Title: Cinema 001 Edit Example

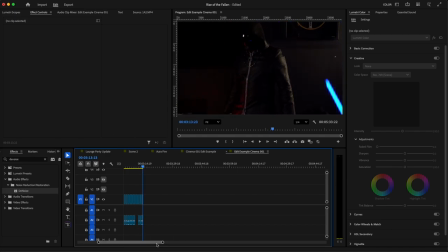763s
So that's where we have, like I say, we do have some Soviet montage where we do have some metrics. We do have some rhythmic montage where we are trying to edit and cut on the beat as close as possible. And then we do also have some match on actions, because this is a very action forward sequence.
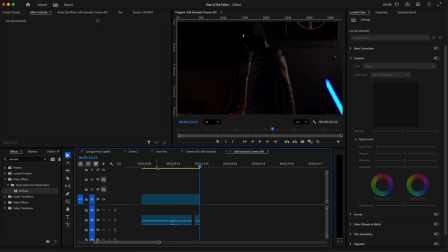780s
And as you see, the more action that you have and the more match on action that you want to have, you have a lot more clips that you are working with, because you're constantly cutting back and forth. And this is how you kind of hide a lot of the action that is going on, because the budget may not be there for you to have things specifically a certain way.
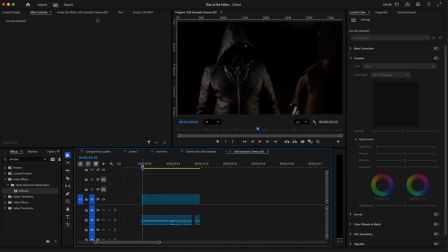799s
So we go back to the Soviet montage that we use. So right here we have it where we're going to have things like edit on the beat, or like motions happen on the beat. So we're going to watch the hand. That's the first bell. And then the second bell, we're going to take this weapon out of the waistband.
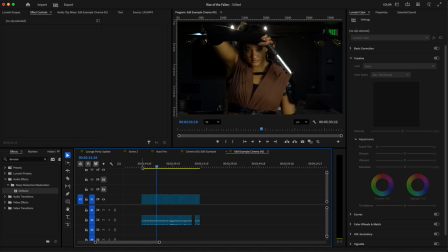819s
And then the third bell, we're going to come back, and then it's going to be the weapon ignited pointing down. And we have that infamous cowboy shot. So this is a way how you can use a cowboy shot, and you're using it in a storytelling standpoint.
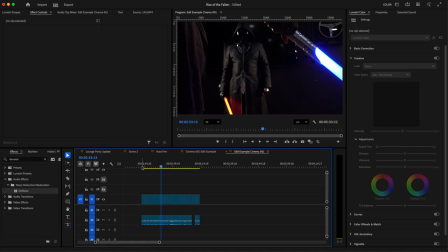835s
Because the origination of the cowboy shot is from Westerns, and it was from the hip, because the cowboys would pull their revolver from off of their waistband, from off of their hip.
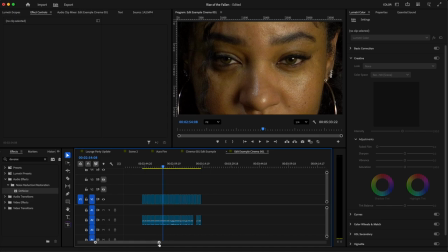846s
So then we get these close-ups, and once again, if we come back in, we can zoom in, you see that these clips are the same length.
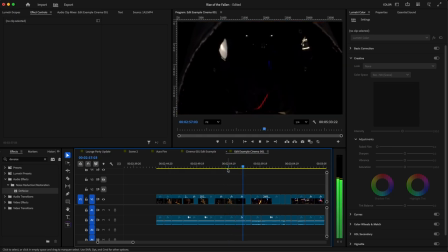854s
So then this is when it becomes like metric. And then we come into our action. So one of the things that I do want us to do, excuse me, going forward, is making sure that we're paying attention to our match on action.
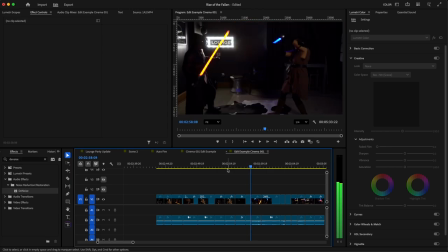872s
Because as we see here, in a wide shot, then we come to the close-up, where we are matching the action as close as we can. So she has her lightsaber up with it angled to her characters to the right.
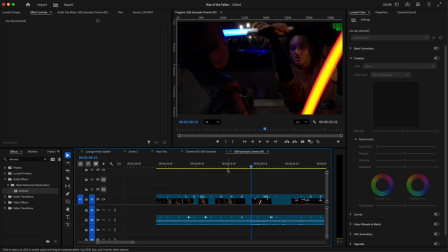887s
Then when it comes back, the blade is still angled to the character's right, and she's swinging it, and then we get a block, and we get some motion going on. We get a little back and forth.
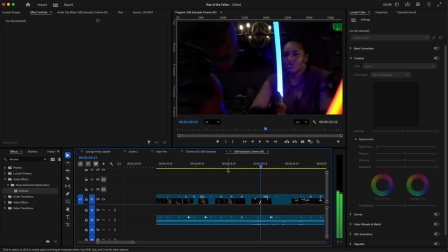900s
And then we have another match on action where the guy in the black, we're just going to call him the man in black, he extends his hand, and then we cut to the other setup where we also see his hand being extended. So there's various creative ways that you can go about that.
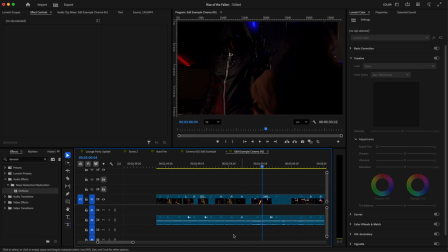918s
You can either decide to cut back with this character's hands fully extended. So let's ungroup this clip. So we decide to bring it back there,
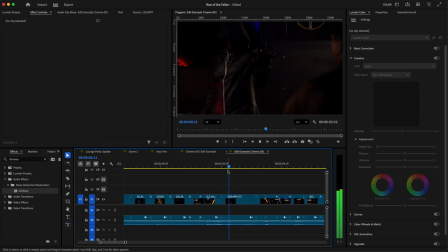931s
and then let's say we want to bring it here where his hand's already done, and that match on action still works. So it's like the hand is fully extended, and then when we cut to the next shot, the hand is still fully extended. Even though we could probably shave off a few frames to get a little bit more stillness there.
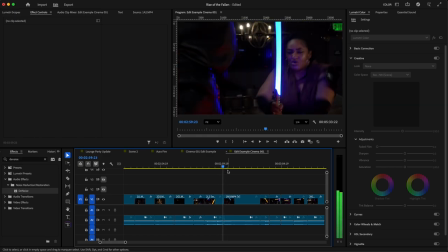948s
So that is where it becomes a creative choice as an editor of, do you want to move with the characters moving to match their movement, or would you rather do it where the characters have stopped moving,
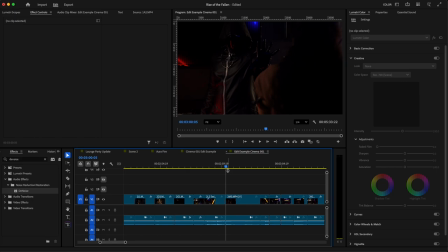964s
and in that way it's just a match on poses and posture. So you have various different ways that you can do that. And then we come back to, you see this character, she lifts her lightsaber up and then brings it down,
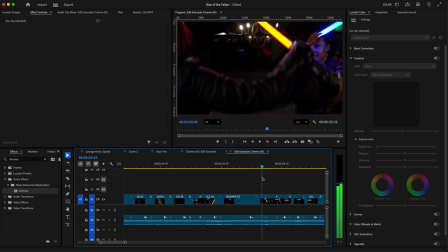980s
and we cut back on that action of her arms moving. So you don't necessarily want to match the same action 100%, but you want to make it flow where you're matching the following action that comes from what's going on.
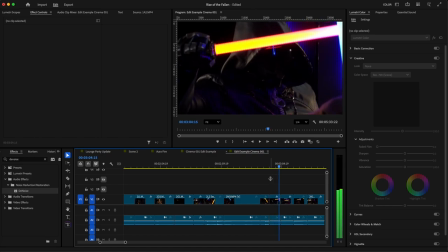997s
So that way everything is still moving. So you don't want anything like stationary and static.